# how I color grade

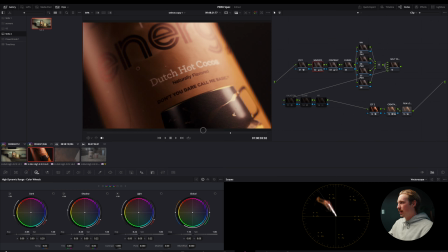492s
So I'm gonna go to my dark slider, pull that back. Not too much though, because it's affecting the darks on our product itself. All right, that looks good. Let's enable our glow again, and it's too strong. We'll go up here and we will dial it back.
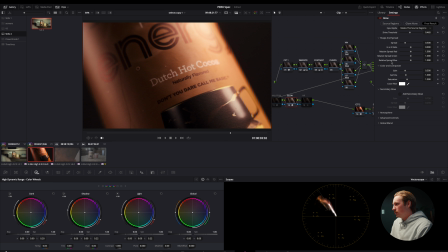510s
I really like that. It's a nice warm glow. It's not overdone. It's subtle. It's nice. I like it. Okay, let's also copy this one because I have a feeling it's going to work for the next shot. We'll head to shot number 3.
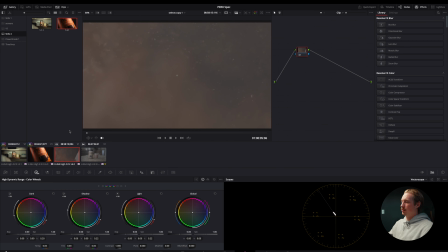522s
And it's really important to find a good frame. Like, there's no point in color grading this first frame that I'm on now because it's just nothing. Like, nothing's in focus. So let's head to right about there. I like that frame. And let's right click and apply our grade. Okay. It's looking good, but there are things I want to change.
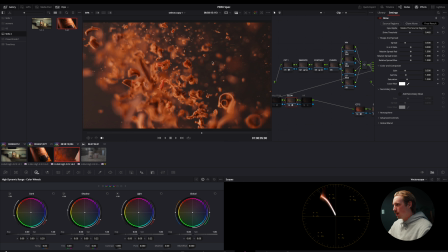542s
For instance, this background, it's gray. It's not dark. It doesn't feel premium. So I'm going to head back up to node number 2, white balance and exposure, head back to my primaries, and I'm really going to drop those darks down.
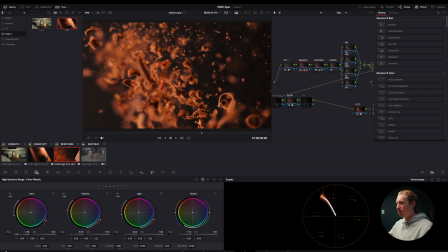554s
Oh yeah, there we go. So we're getting a really pure black in the background, and it just looks so good. I might even mess with my shadows a little bit. We want the shot to be pretty dramatic. That's looking so much better. Here's a before and an after on the white balance and exposure node.
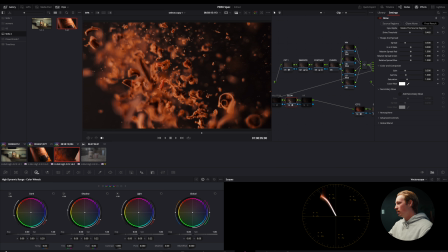573s
That's crazy. We've added so much contrast there. For our glow, let's turn that off and on. So it's not doing much, so I might put a little bit more glow in there. Again, we're gonna go past the point, so it's breaking apart. We don't want that. That looks horrible. Let's dial it back until we don't see any of that breakage.
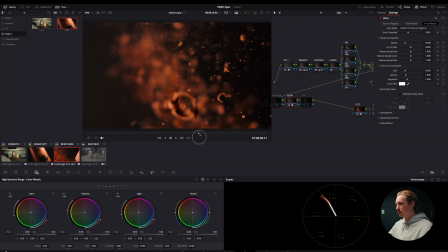593s
Very subtle glow. I think it looks really, really good. All right, that right there is clip number 3 done.
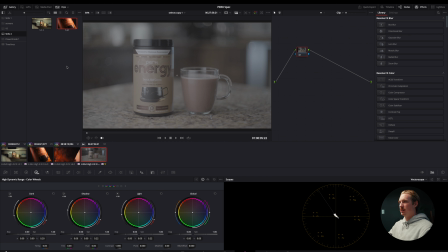601s
All right, on to the 4th and final clip. This is the ending clip of the video. We're gonna right click and apply the grade that we've already done. And again, the glow, way too strong. I'm gonna disable that and we'll worry about that later. But the image looks pretty good. I'm just gonna go ahead, go back to my waveform, and I'm just gonna mess with the levels on the exposure a little bit.
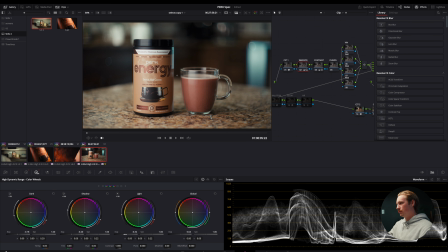622s
Bring it down. I think this is too bright on the product itself, so I'll bring the levels down. Let's add a little bit more contrast by going to our primary wheels. Just like that. Maybe increase the gain, drop the offset. Okay, things are looking good so far.
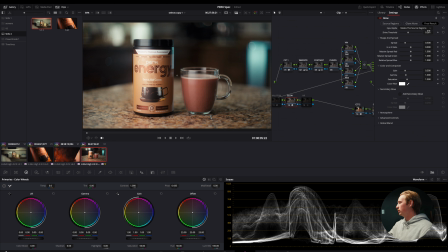641s
Let's add our glow back in. And we'll dial it down just a little bit. Awesome. Okay. And with just a few adjustments, we're finished with our 4th and final clip. Now, as you look at this power grade, you'll notice that there are nodes that we didn't touch in this grade. And I don't use every node on every color grade I do, but I'll run you through it.
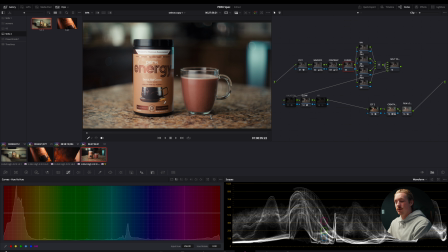665s
We have node number 4, which is our curves. In this node, we can go ahead and make adjustments to specific colors in our image. So let's say I selected this brown and I just wanted it to be a different shade of brown. I could do that and make those adjustments, and I can also make adjustments to the saturation on the brown.
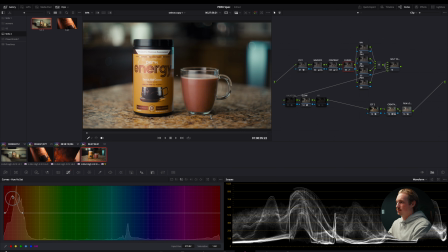681s
So let's desaturate it or oversaturate it. So that's the curves node. I'll use that. I honestly use it a lot. I just didn't on this project. Node number 5 is our vignette node. With this, we can add emphasis to something in the center of a screen. So we'll head to our window tab, click our circle,
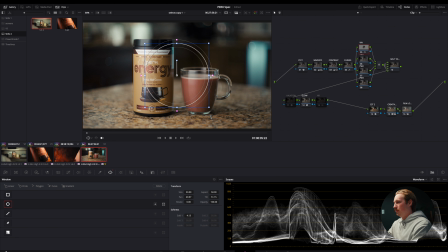700s
and then we will center that circle up and drag it out to the edges of the screen. Now we're going to invert that and just add a ton of softness.
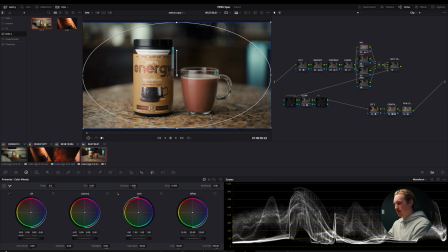713s
Now we'll head over to our primary wheels and we'll drop our gamma and our gain down about negative 0.01. Now we'll do a little before and after, before and after. So what the vignette does is just adds emphasis and draws your eyes into the center of the product.
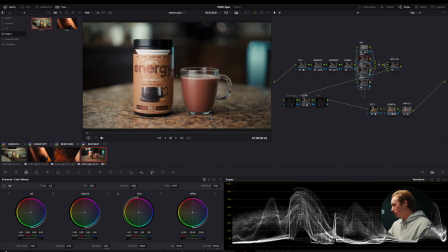730s
And I'm actually going to leave it on the grade because I like how it looks. These next 3 nodes, 6, 7, and 8, are power window nodes.